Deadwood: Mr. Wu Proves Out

Wu not understanding the complex nature of what's happening in America and how parties emerge and people negotiate because Wu is from the old school to say uh al has to come in and kind of like save his ass you know hurst without saying so gives swearing in the permission to say to woo if you can show your metal against the other chinaman you got a job here as to your man and mine i would need
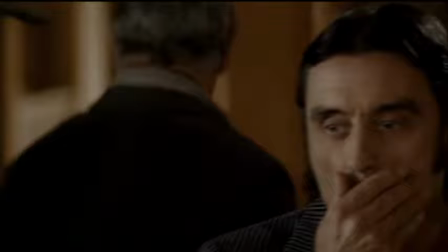some demonstration before making my final choice your man would have to prove out we have a real shit storm in the chinaman's
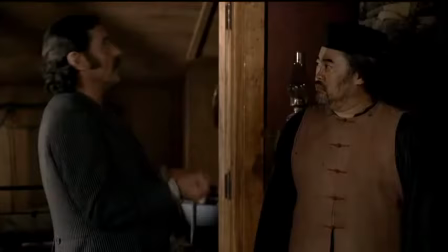alley kill a rooster, Wu, an operam of a sacrifice, then start honing your weapons for tonight's demonstration.
Silas and Dan and I dress up in this Chinese garb
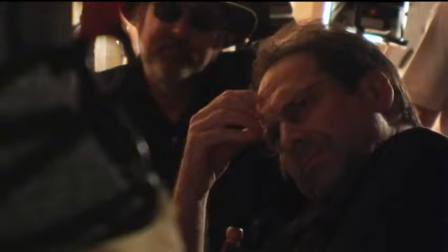and go through and systematically kill as many of Lee's men as we can.
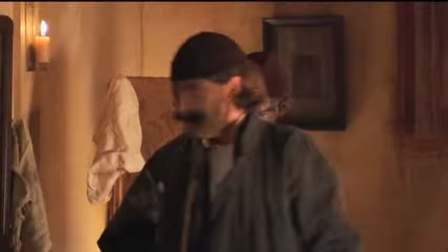It's a sign that he can be trusted with the most important thing that he can be called on to do, which is to risk his life. And he's doing it for Wu, which for Johnny, who's a country boy from the South, you know, he's willing to do it.
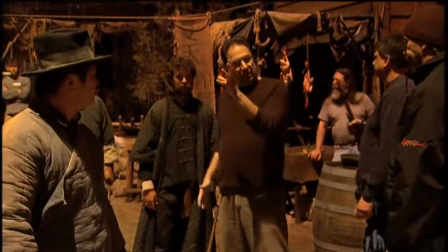You don't want to do a killing like this without some
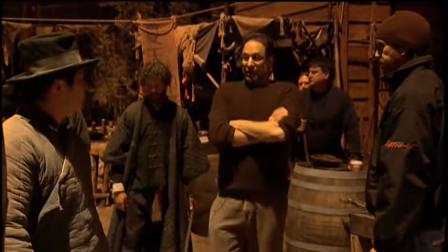minimal indication on the part of this gentleman that he needs killing.
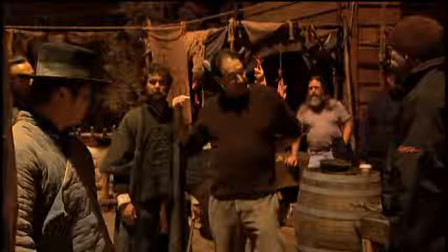In other words, if he's just standing there supervising the game and Burns comes up and puts a hatch in his back, burns as a shit bird.
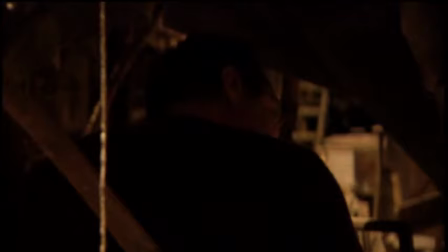What I was just thinking is, you just reach in and as you're collecting the ante, smack him in a mug.
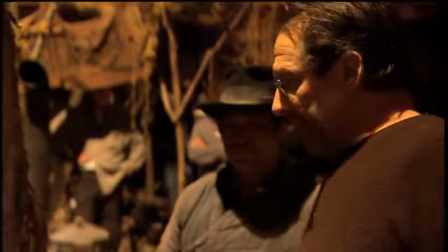You know? That's why they call it gambling, Nimrod. Well, you must be out here, because you speak Chinese.
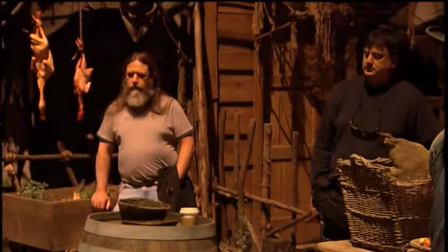And so then after we see the smack, then the audience will dislike him enough to...
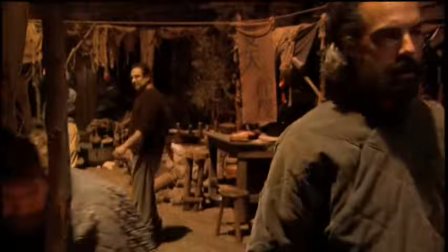Right, okay. That's right. Just go to the next.
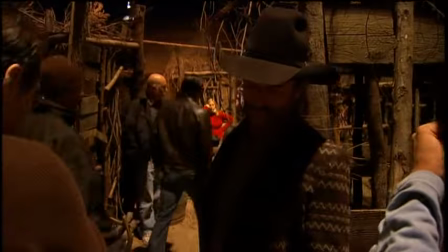We have Lee, we have the whore, and then we have Lee, we have that also. Okay.
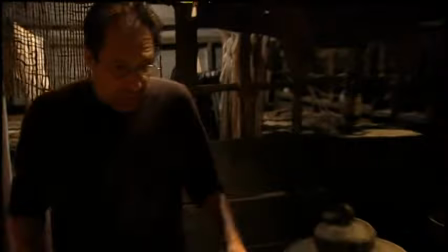All right, suppose the camera were over here.
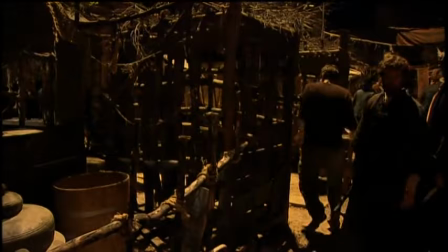He said it's coming back over here, right? Yeah. I think what you would want is,
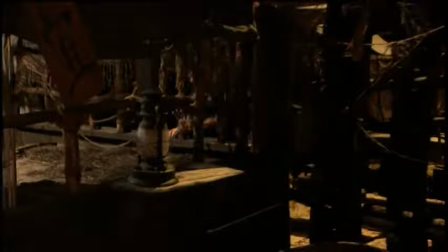what we would want is a hero kind of
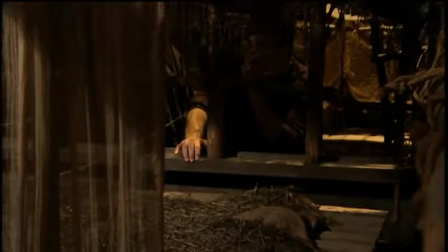shot of you up here looking right at the camera.
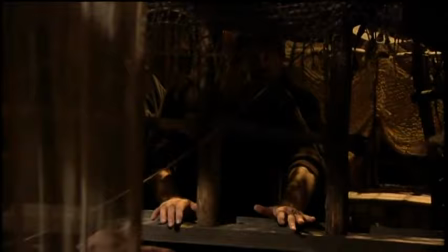Oh, okay. like three inches from the camp. You want me laying down there? Oh, laying on my back?
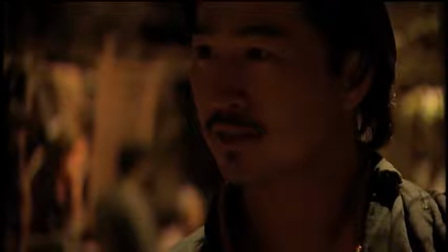Yeah. And the other thing is, if you have the pipe here, and there's smoke coming out of it,
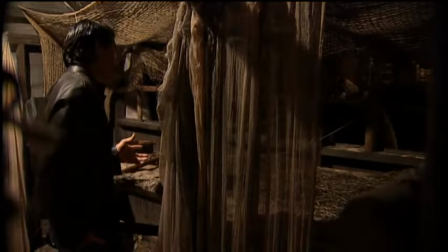and your head is, you know, your eyes are just glazed looking right here, that'll get the message through,
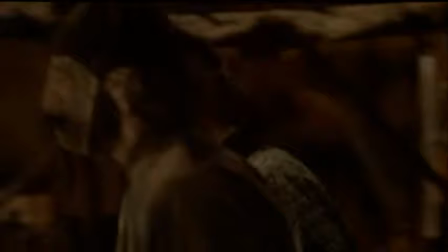too. OK, OK. All right, David. That sounds fine. The wedding with the brutality is a powerful juxtaposition of images. I mean, and that's something that David always uses. He'll never let a moment be too beautiful or too ghastly. Who has to somehow change his, like a snake shedding his skin and become a new person? Because that's what America was, that we come to America and we become something different.
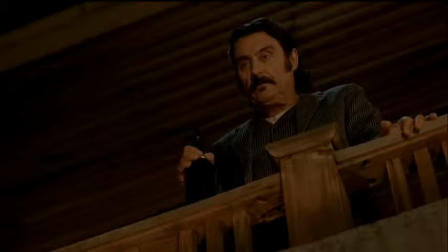We become Americans, whatever that is.
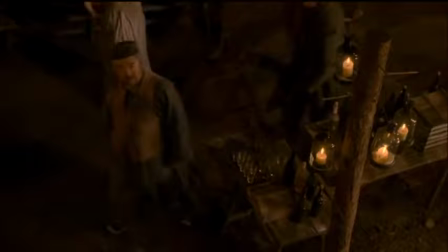By the end of the piece, his friendship with Swedgin allowed him to expand his vocabulary. And now, when he himself transcends his prejudice and says a new word, America, the audience, too, in bonding with him, transcends its prejudice.
Swedgin!
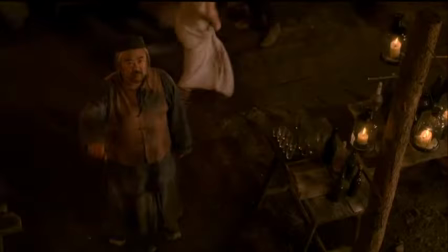All right, Lou.
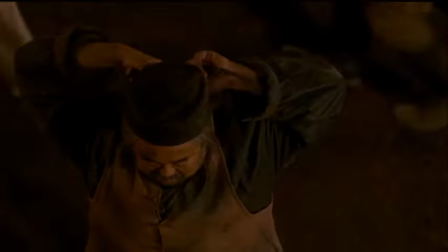It's sort of like symbolizing taking off the chains that have been put on us as Chinese who had come to America. You know, after we had contributed so much, what is it that we need to do but to deface ourselves?